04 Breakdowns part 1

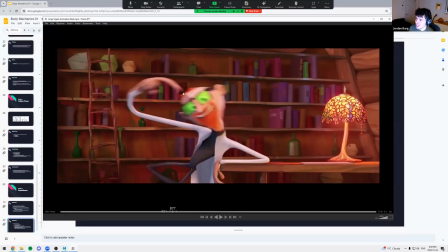We're leading with the head, and the leading is very like because it's so cartoony, you can like isolate the body parts.
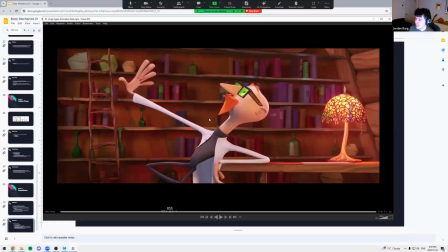Normally, you don't always want to do this, but it works really well in this style.
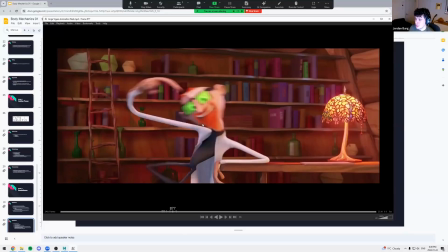So we're leading, we're doing arcs like if you track the nose, we're going down and then up.
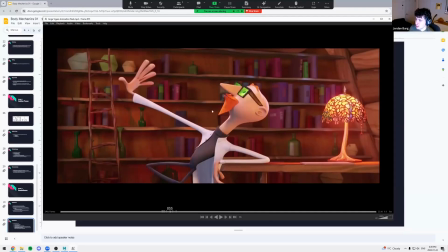So there's like a nice arcing path here. And yeah, there's just this like crazy like movement happening here.
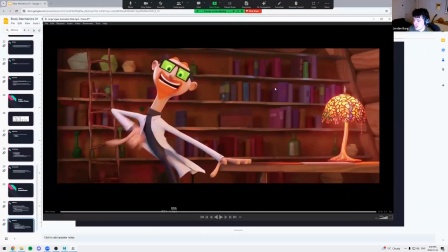There's a lot of visual interest. So that's a lot of things in right. And then again, looking at like the sub breakdowns, it's like, okay, well, you got this post.
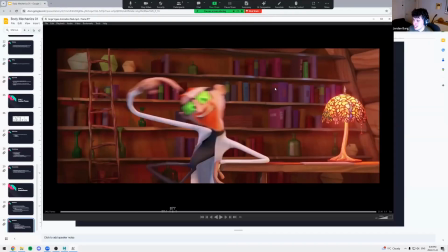Now how do you get from here to here? And it's not just like standing up, he's gonna add something.
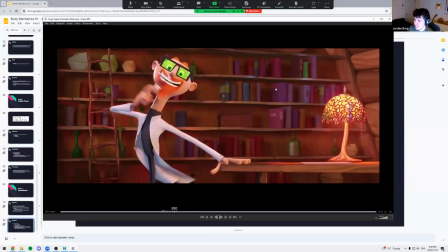So yeah, I guess his breakdown's kind of like this.
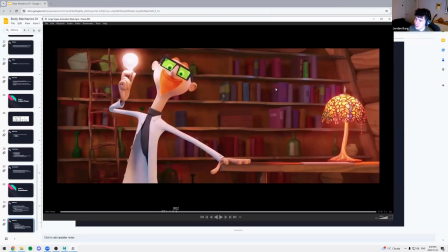So again, like locking the head almost in place.
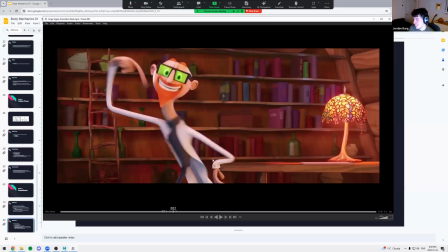And then like the arm is just like spaghetti kind of going up.
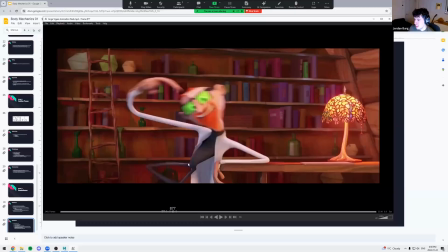That's pretty cool. And then we're keeping the pelvis pretty much in place.
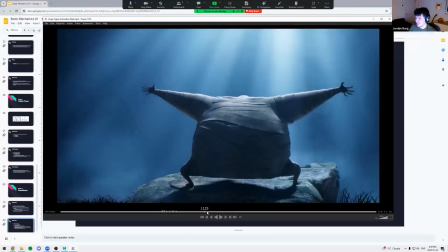So yeah, can spend all day looking at this one. Where's the other one?
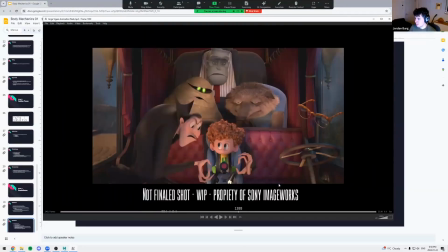I mean, there's a bunch of stuff in here. I'll just try and pick a random one. That would be good. Yeah, I mean, this is like pretty smeary. I like if these are two poses.
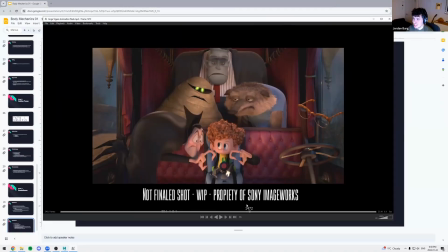Then you flip between the golden poses, like the movement isn't that interesting. Like the poses, you know, work. But if you kind of imagine how it's going between these two poses, it's not really that interesting. But when you add this breakdown, all of a sudden, there's a lot of life to it.
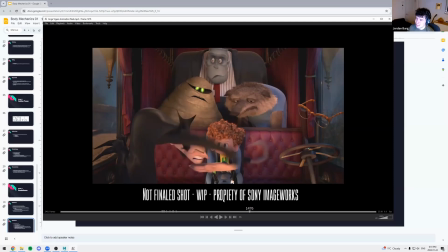And here, this breakdown, we're leading with the back.
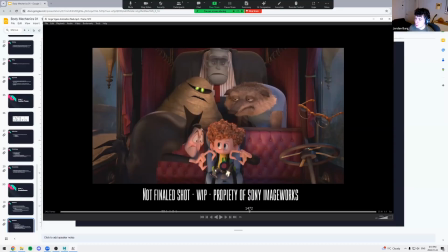And then we're breaking out of this linear, like the linear path would be to just have the hands go, you know, directly here. But no, we're pushing outwards, we're creating arcs, we're making things more interesting,
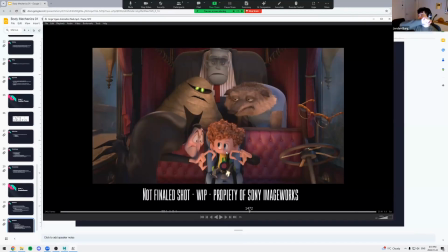and we're not just going like the linear interpolation between the two things. All right, let's take a look at
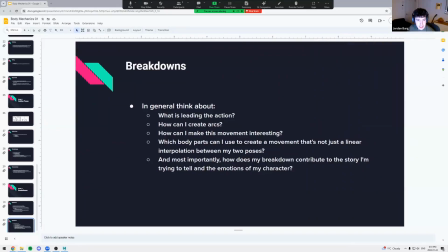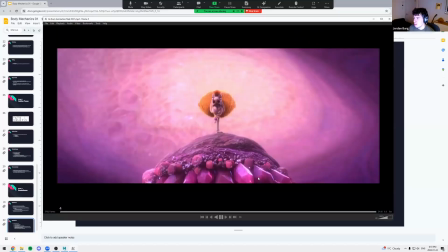I'll just go. I won't play this whole thing, but so like actually this one, let's go further.
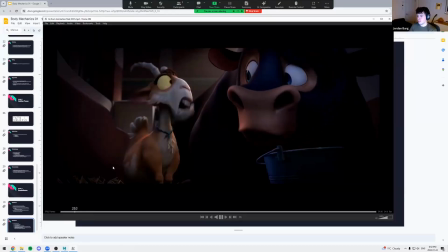Let's do this shot.
Smaller than I remember. Oh, you don't like it? You know where I live?
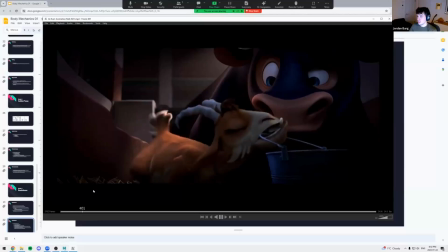A bucket. And there it is. Took the liberty of moving my stuff in, hope you don't mind.
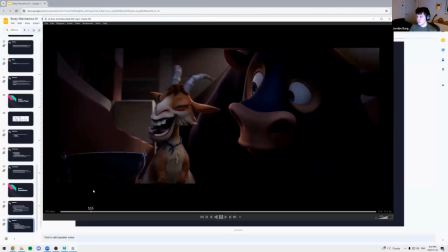Wait, I know what our place needs. Little feminine touch.
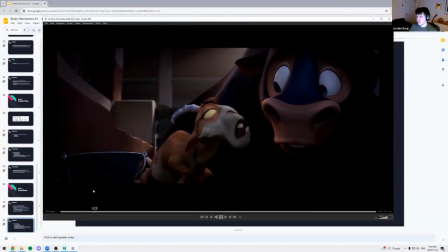Yeah!
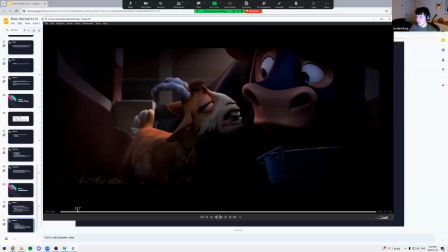Cool. So really awesome. I'll pick a few moments in here, but I think especially A bucket.
And there it is. Took the liberty of moving my stuff in, hope you don't mind.
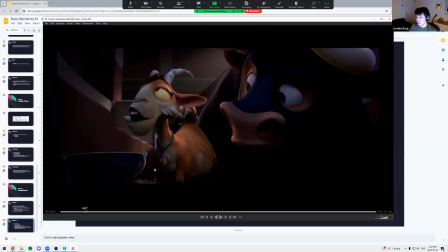so going between this pose. Let's just say here. So if we look at these two poses, she's looking here, she has to look over at Ferdinand, and she sits down.
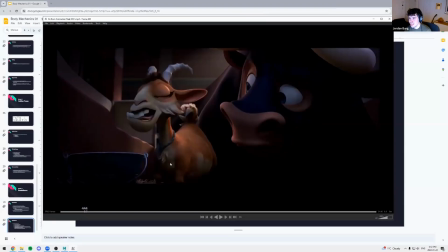So again, like not very interesting. And then you add the breakdowns, and this is kind of our breakdown, I guess.
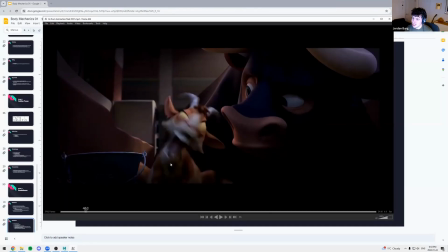So we're leading with the butt. We're also like turning the head. I guess we're kind of actually leading with the head. So let me go on this like next breakdown.
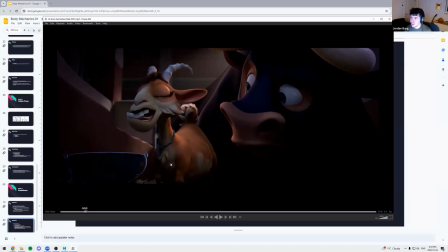So this is kind of our golden pose. We're leading with the head.
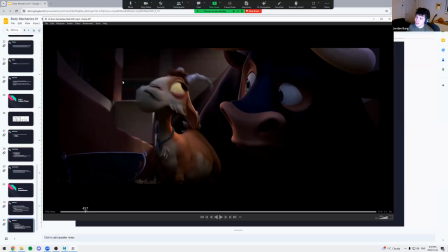We're breaking out of this linear path that would have been to just go down. We're going up. Now the legs stick out. And then we're kind of like overshooting again.
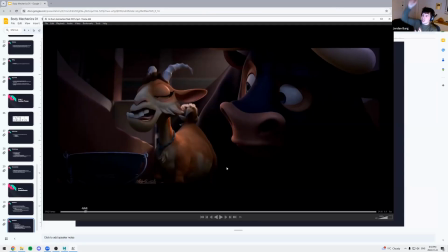Anyways, there's just a lot of like kind of overshooting, over arcing, like leading,
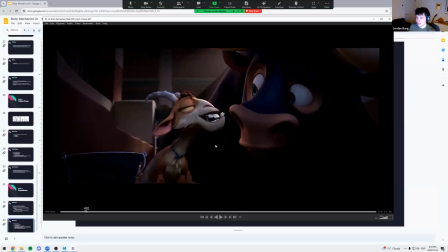just a lot of, again, visual interest happening that's not just this linear interpolation.
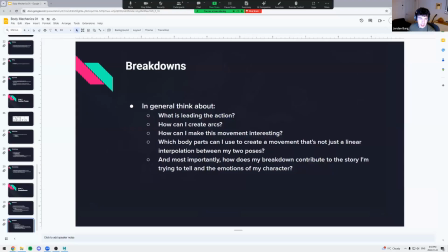Okay, let's take a look at two more examples.
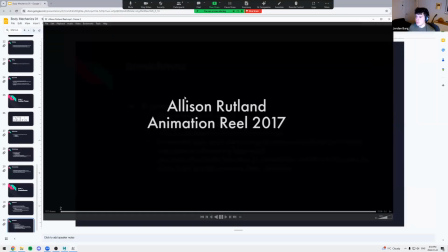One, let's look at something more like subtle.
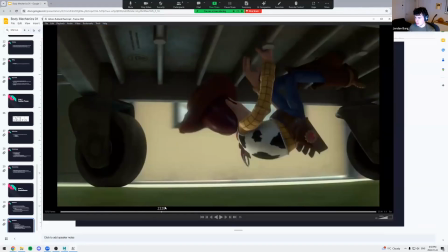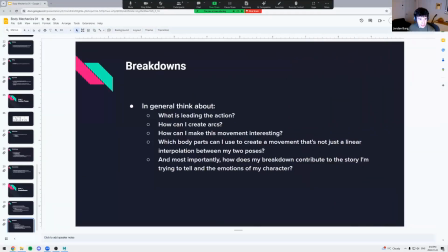Actually, this is not the one I wanted. Give me 1 second. It's the same animator, but wrong reel.
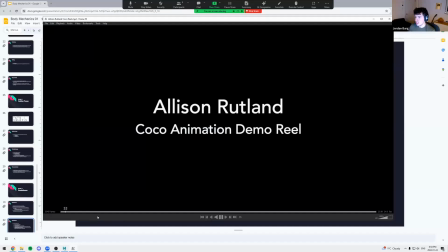This one. And let's just take a look at one shot.
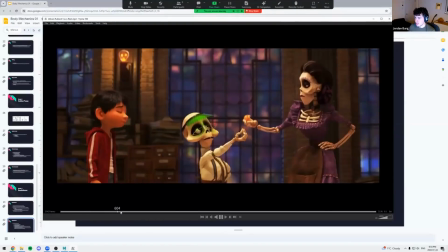It's not two.
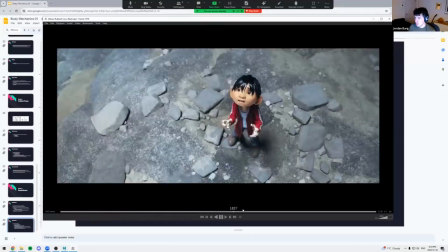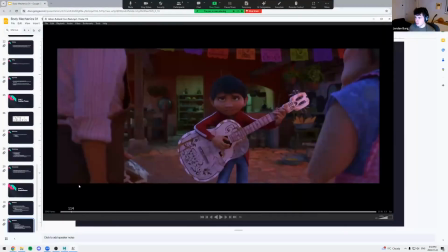Oh, yeah, in here, this first one.
You want to end up like that man?
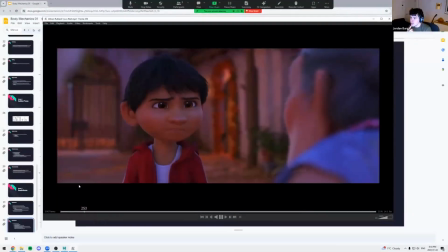Forgotten? Left off your family's ofrenda? I don't care if I'm on some stupid ofrenda.
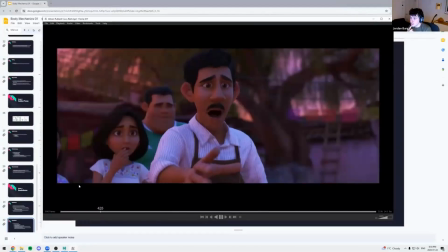No! Mama!
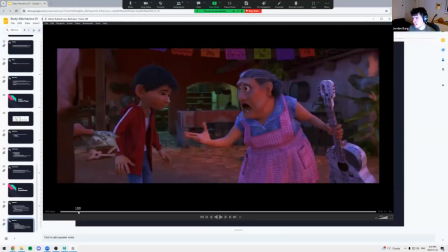You look.
Cool, so this is like way more grounded, but you can pick any shot in here.
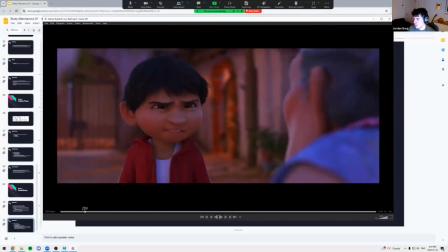There's gonna be like interesting breakdowns, even something like this. So we have a golden pose here.
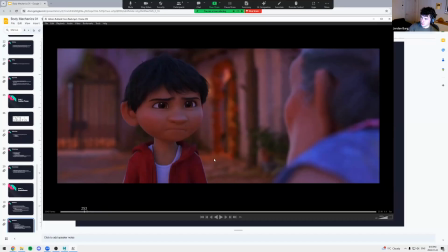And I would say the next one's like kind of here. So look at this, so it's so boring, right? It's just coming forward, but then what are we gonna decide to do here? How are we gonna make this interesting?
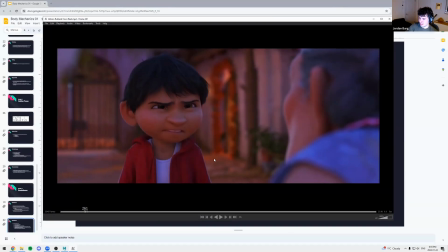There's gonna be like a bit of an anticipation, which, yeah, we'll do like anticipation. And then we're gonna come down. Actually, I got the wrong frame. Let's go all the way. Yeah.
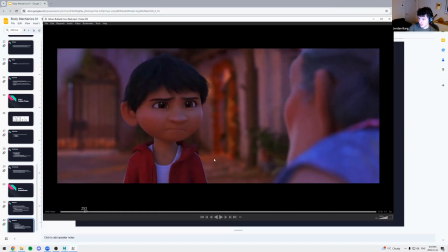So again, like very simple, but we do an anticipation, we arc it, we lead with the head, and then the body kind of catches up after.
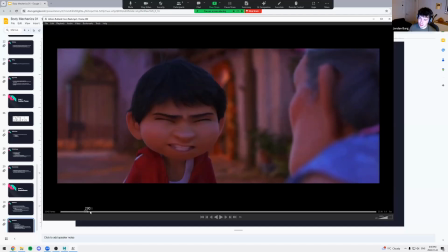And just with those couple decisions, I don't care if I'm on some. more interesting movement, other and not a robotic like just forward. It's a you know, move that works. And I'll just pick one more move here.
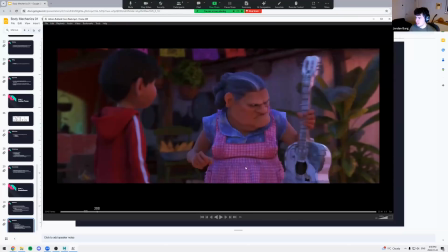Like let's look at this guitar smash. Oh, she doesn't even smash it here. So just here. Look at that. Again, I'll just keep hammering it home. Like this could be so boring if we just went up.
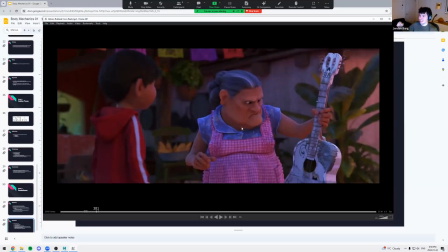And when if you only have 2 keys in Maya, it's gonna look like that. It's gonna be like a robot. So I mean here this is like getting into the face a bit, but there's like an anticipation in the face in this case. And the head's actually coming forward.
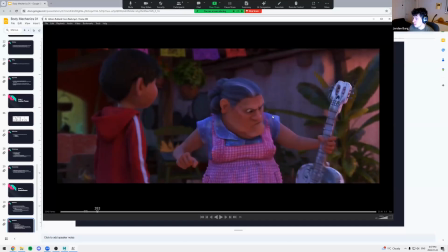And then well, actually, yeah, I'm not even gonna get into that deep. And just look at the breakdown.